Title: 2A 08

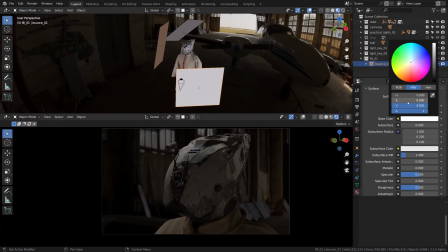(4:04)
And it will make this bounce panel material break all the rules of energy conservation of this universe and stuff like that. It will turn it into a pretty supernatural bounce panel, almost a light source in itself.
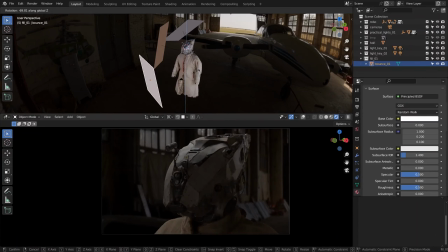(4:18)
And then it becomes a matter of finding the right size and right placement for our bounce. Where do we want to shovel the level from the key light?
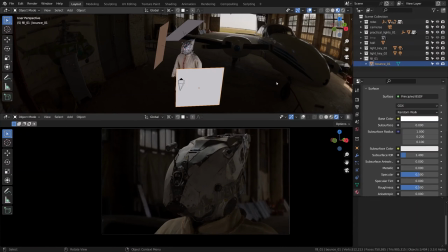(4:28)
I'm not so sure about bouncing back as much light for the time being, though. Allow me to reset its value back to 1, and you know what, let's put this layer on hold temporarily,
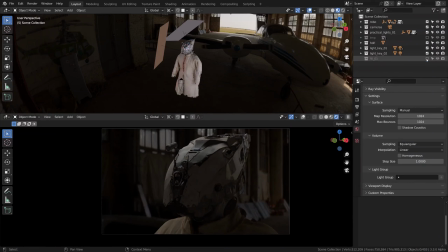(4:40)
as our HDRI fills in the shadow side quite efficiently, at least at this stage of the workflow. Okay, before wrapping this mini section up, there are a few things worth mentioning.
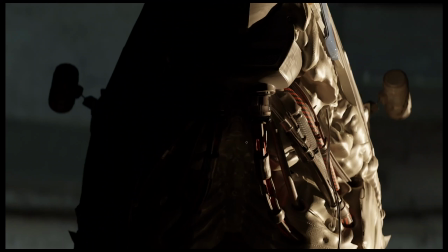(4:53)
There are a few things that I found interesting when analyzing the use of bounce panels in film production. So let's say the level is shoveled from this direction, and it is a fairly hot light source with nice definition in the way it sculpts the geometry and stuff like that. The beam doesn't reach the left side at all though.
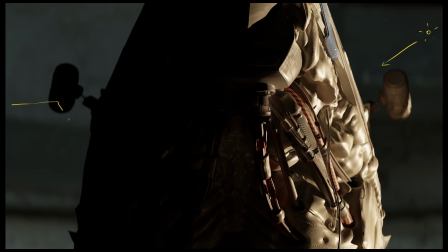(5:13)
We can keep it like that and call it chiaroscuro, or place the bounce on the left side, on the side which is complementary to the key light, and just throw some level back, making it a light sandwich.
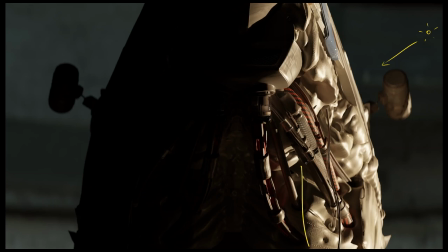(5:25)
But then we could bounce it back at a similar angle to our main light, roughly from the same side, so it bounces back like that, and gently wraps around the model, kind of filling in this way,
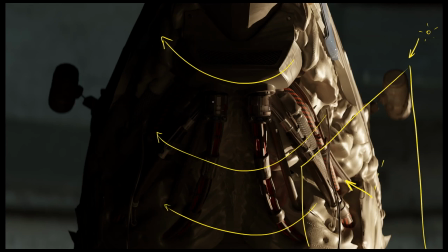(5:39)
gradually falling into darkness. So when it comes to bouncing back the key light, there are many different ways of doing it. I think that's pretty interesting.
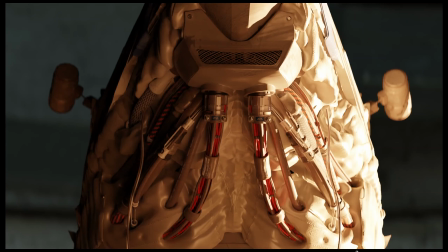(5:51)
Another super cool thing about doing it in cycles is that the amount of bounced level is always in proportion to the amount of the key level,
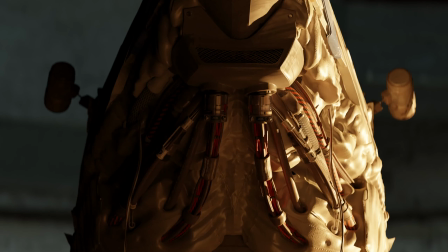(5:59)
always keeping the proportion natural. This way you just don't have to care about balancing the ratios and that jazz.
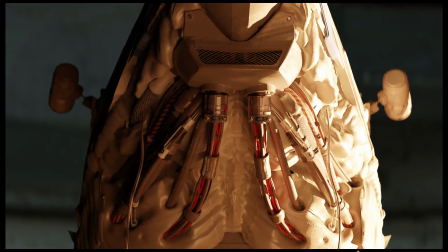(6:06)
That's a cool little thing I thought is worth mentioning as well.
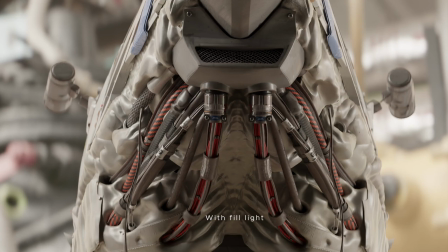(6:12)
Yet another technique from filmmaking that I think is definitely worth knowing is the concept of negative fill.
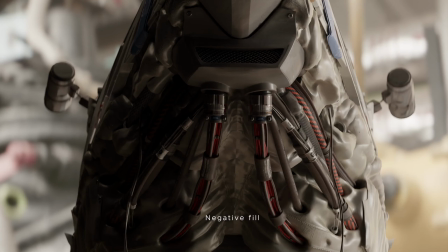(6:19)
Sometimes the motivation for using a panel is not to add light but to remove it, bringing the shadows down and increasing the contrast. Like, oh, we have too much light on location, quickly, let's do something about it, place a 4x4 neg here to get a nice deep shadow on the face or something.
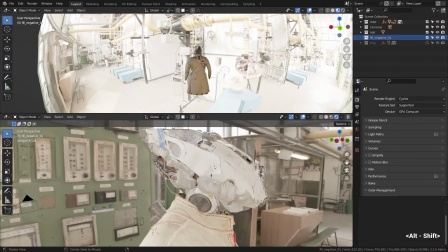(6:36)
Here I set up a brightly lit scene with a high key HDRI lighting to demo this concept really quickly.
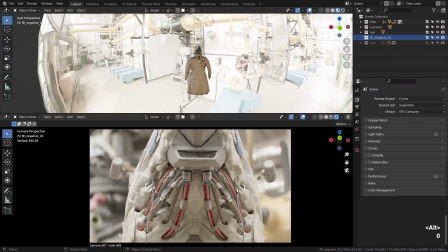(6:43)
So let's imagine that the contrast ratio is a bit too low for the mood we are aiming for,
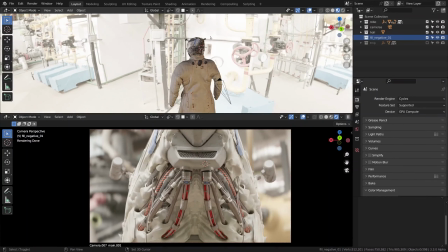(6:49)
and here it is actually much easier to remove some ambient light rather than unpack the extra lamps and mess with the HDRI.
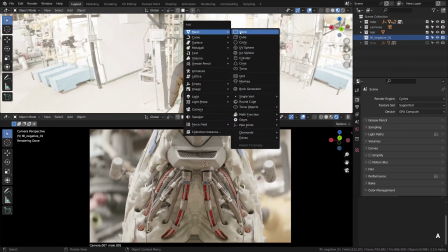(6:57)
Then we would need a plane, and we need to place it where we want to reduce the amount of ambience.
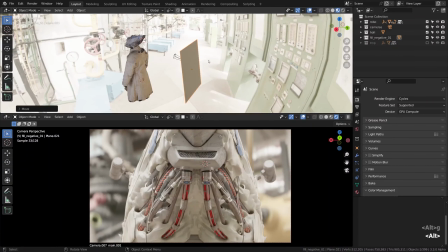(7:05)
Usually the light coming in from the camera direction is the most unwanted because it flattens everything too much, so usually the neg stands right behind the camera or something.
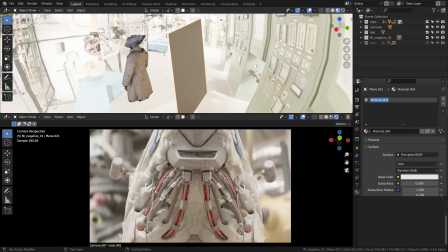(7:14)
I'm giving it a new material, fill underscore negative. It is gonna be a 0% albedo, a pure black color absorbing all rays that hit it.
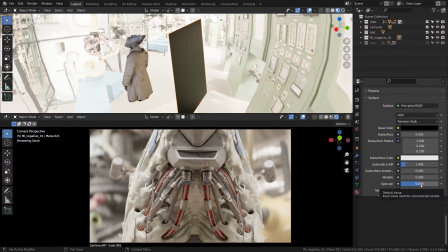(7:27)
The specular component goes down to 0.2 just in case, to avoid any light rays escaping.
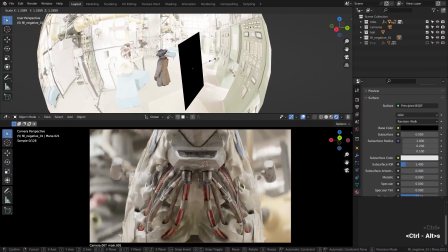(7:35)
Then scaling this neg affects how much ambience do we want to absorb from that direction.
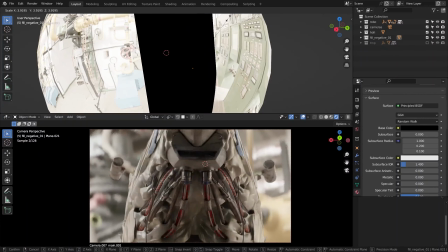(7:41)
Notice the contrast levels going up and down. That's pretty cool.
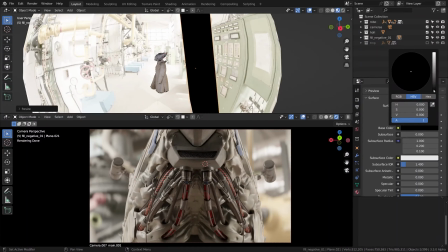(7:46)
And then again, the amount of the surface reflectance or its base color can be used as a slider controlling the contrast ratio of this set.
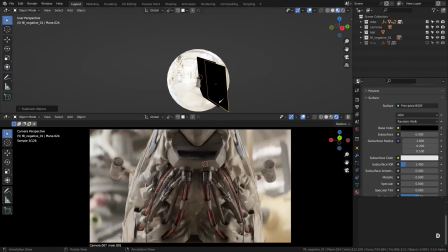(7:57)
If one negative bounce isn't enough, more can be added to form a book-shaped or V-shaped corner,
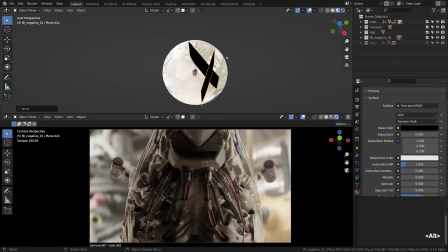(8:05)
effectively cutting the fill light from this general direction all at once, for example.